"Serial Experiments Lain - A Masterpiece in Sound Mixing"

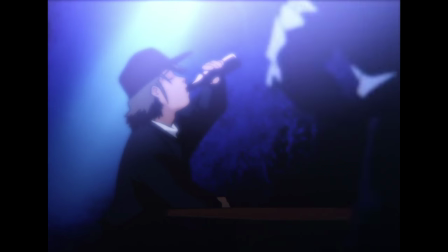Hey guys, RCAnime here. I think one of the most neglected aspects of anime is sound.
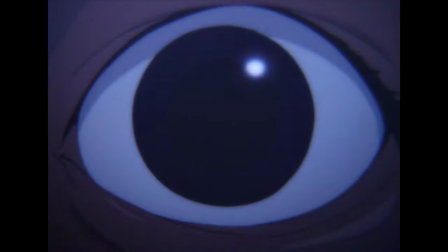And that's unfortunate because anime is more than just a visual medium. What we see only serves half of the drama.
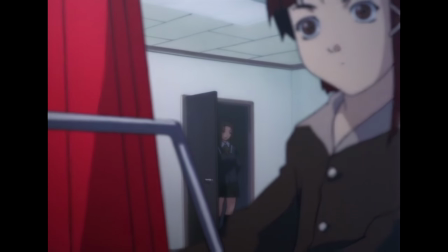The rest of the job is done by sound.
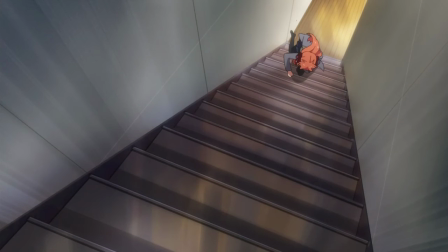Even when it comes to pure slapstick visual comedy Without the quirky music or the cartoony sound effects or the funny voice acting,
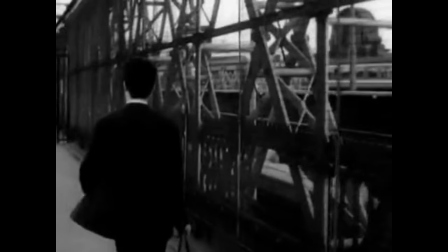the gag doesn't fly to its fullest effect. Ironically, people are more forgiving towards bad visual quality than they are to bad audio quality.
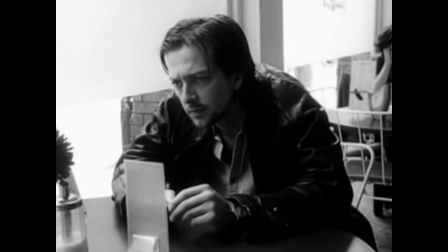I think this is because we relate to sound more than we do to sight.
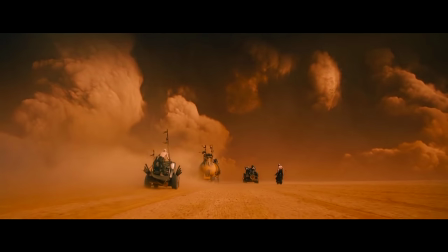For example, I don't think any of us have ever been in a car chase heading into a sandstorm.
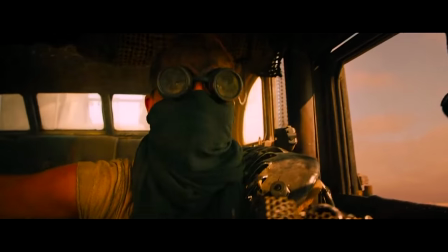Watching this scene from Mad Max Fury Road silently may make us feel indifferent, but put it along with the right soundtrack?
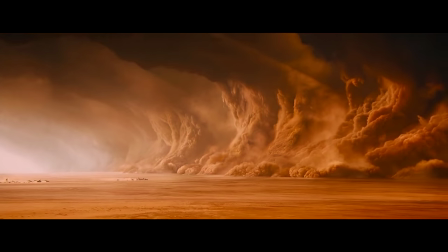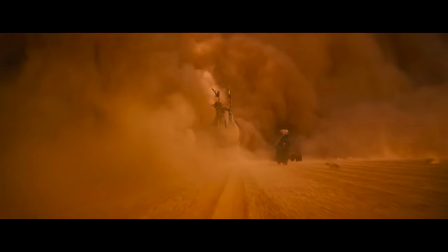Now we're pumped because the pounding percussion sound like a crazy heartbeat drugged by adrenaline.
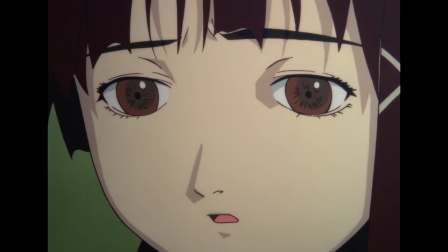Of course the relationship of audio and picture is no different in animation,
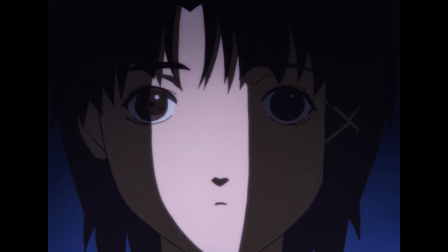especially in Serial Experiments Lane, a triumph of visual storytelling.
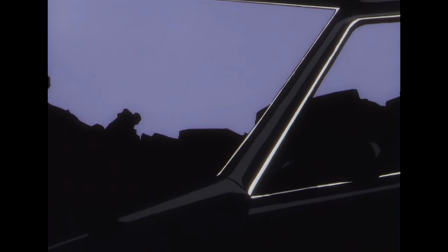The only thing is that most of the drama in Lane isn't invoked from what we see, but rather what we hear.
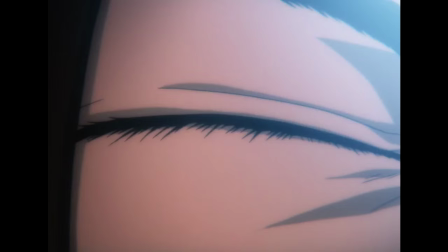From removing background tracks to change the status quo,
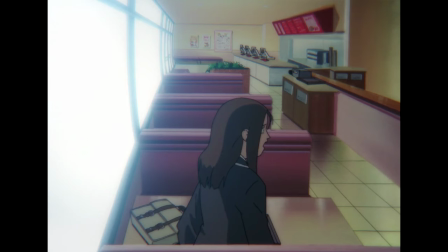to a father loudly typing on his keyboard ignoring his child,
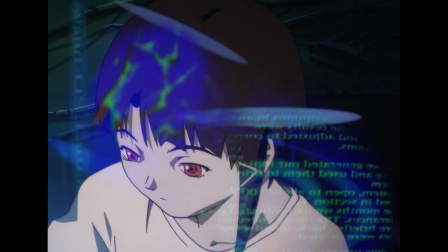to shifting between different mannerisms and speech, each reflecting Lane's different personas.
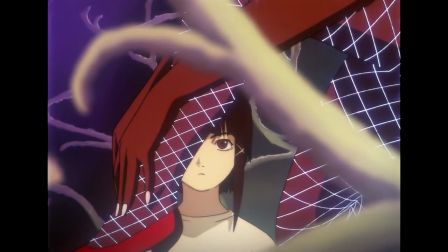One of the most common ways to create drama with sound is by contrast.
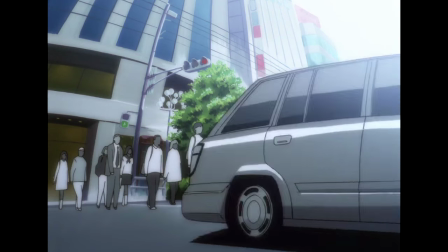A lot of the show is generally quiet in a sort of trance, sometimes lacking any ambience at all.
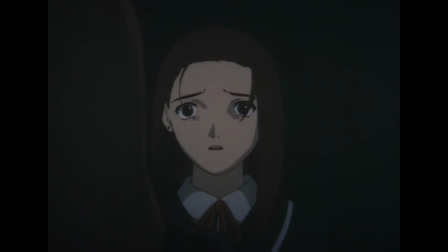So whenever something relatively loud happens,
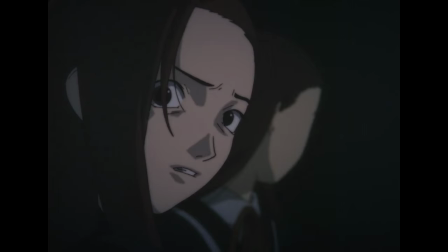it's more unsettling. The opposite works as well, throwing everything but a single line of dialogue into complete silence.
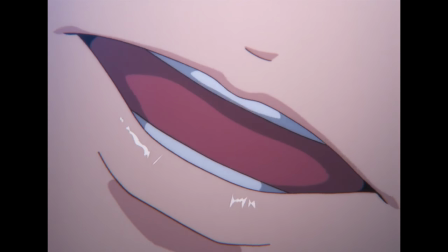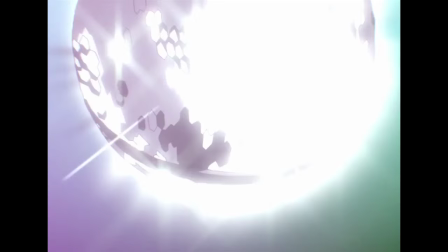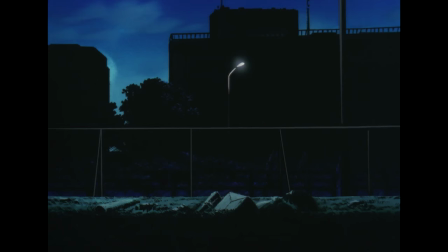This is usually used as a checkpoint in the progression of the story,
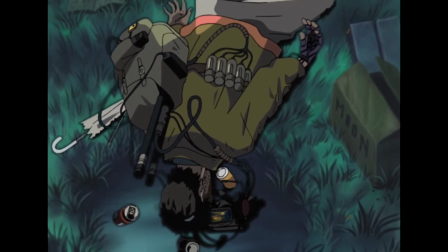as after each time a moment like this happens Either someone dies or a character comes across something terrifying
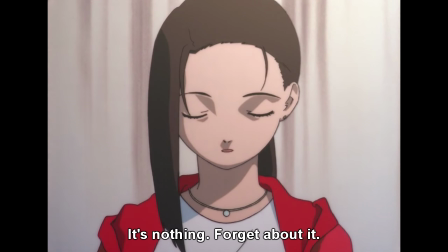Sometimes how the dialogue is spoken Sets up our understanding of what may have happened to her character
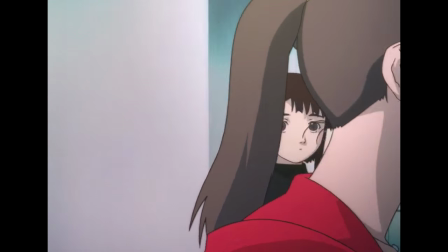Here the sentence is switched to clearly show the polarity between Mika before and after a series of events
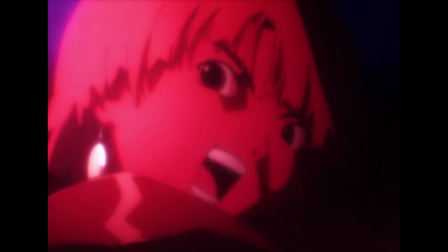The dialogue may also be filtered at times to differentiate between words being spoken in the WIRED
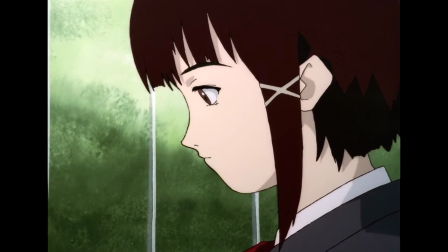and in reality. However, halfway through the show, the filtered dialogue in the WIRED begins to appear in the real world.
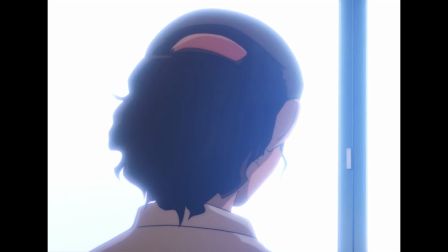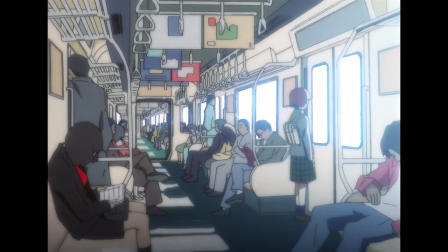In film, there are three kinds of sound. Diegetic, non-diegetic, and metadiagetic.
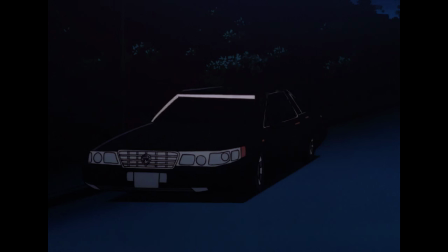Diegetic sound is any sound that's a part of the setting. be it a car, or music in a club.
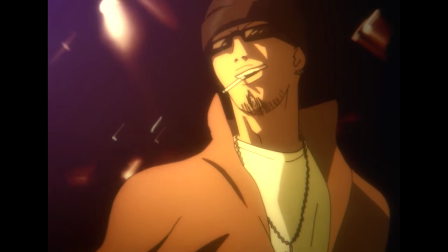Non-diegetic sound is the opposite, normally either being the soundtrack or someone's voice over.
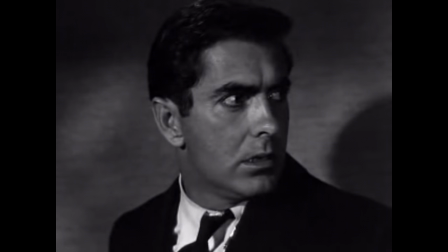And metadiegetic is any sound that might be in a character's head.
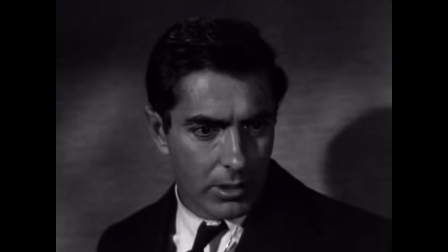That's why you were stalking, huh?
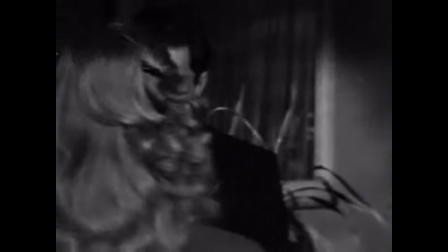But the overall verdict is ambiguous.
That's ridiculous. Why should I call the police?
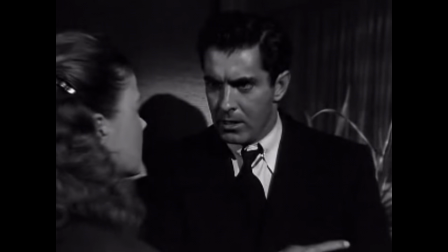Is she lying to him?
You think I got ears? What about that?
Or are the sirens just in his head?
What about what?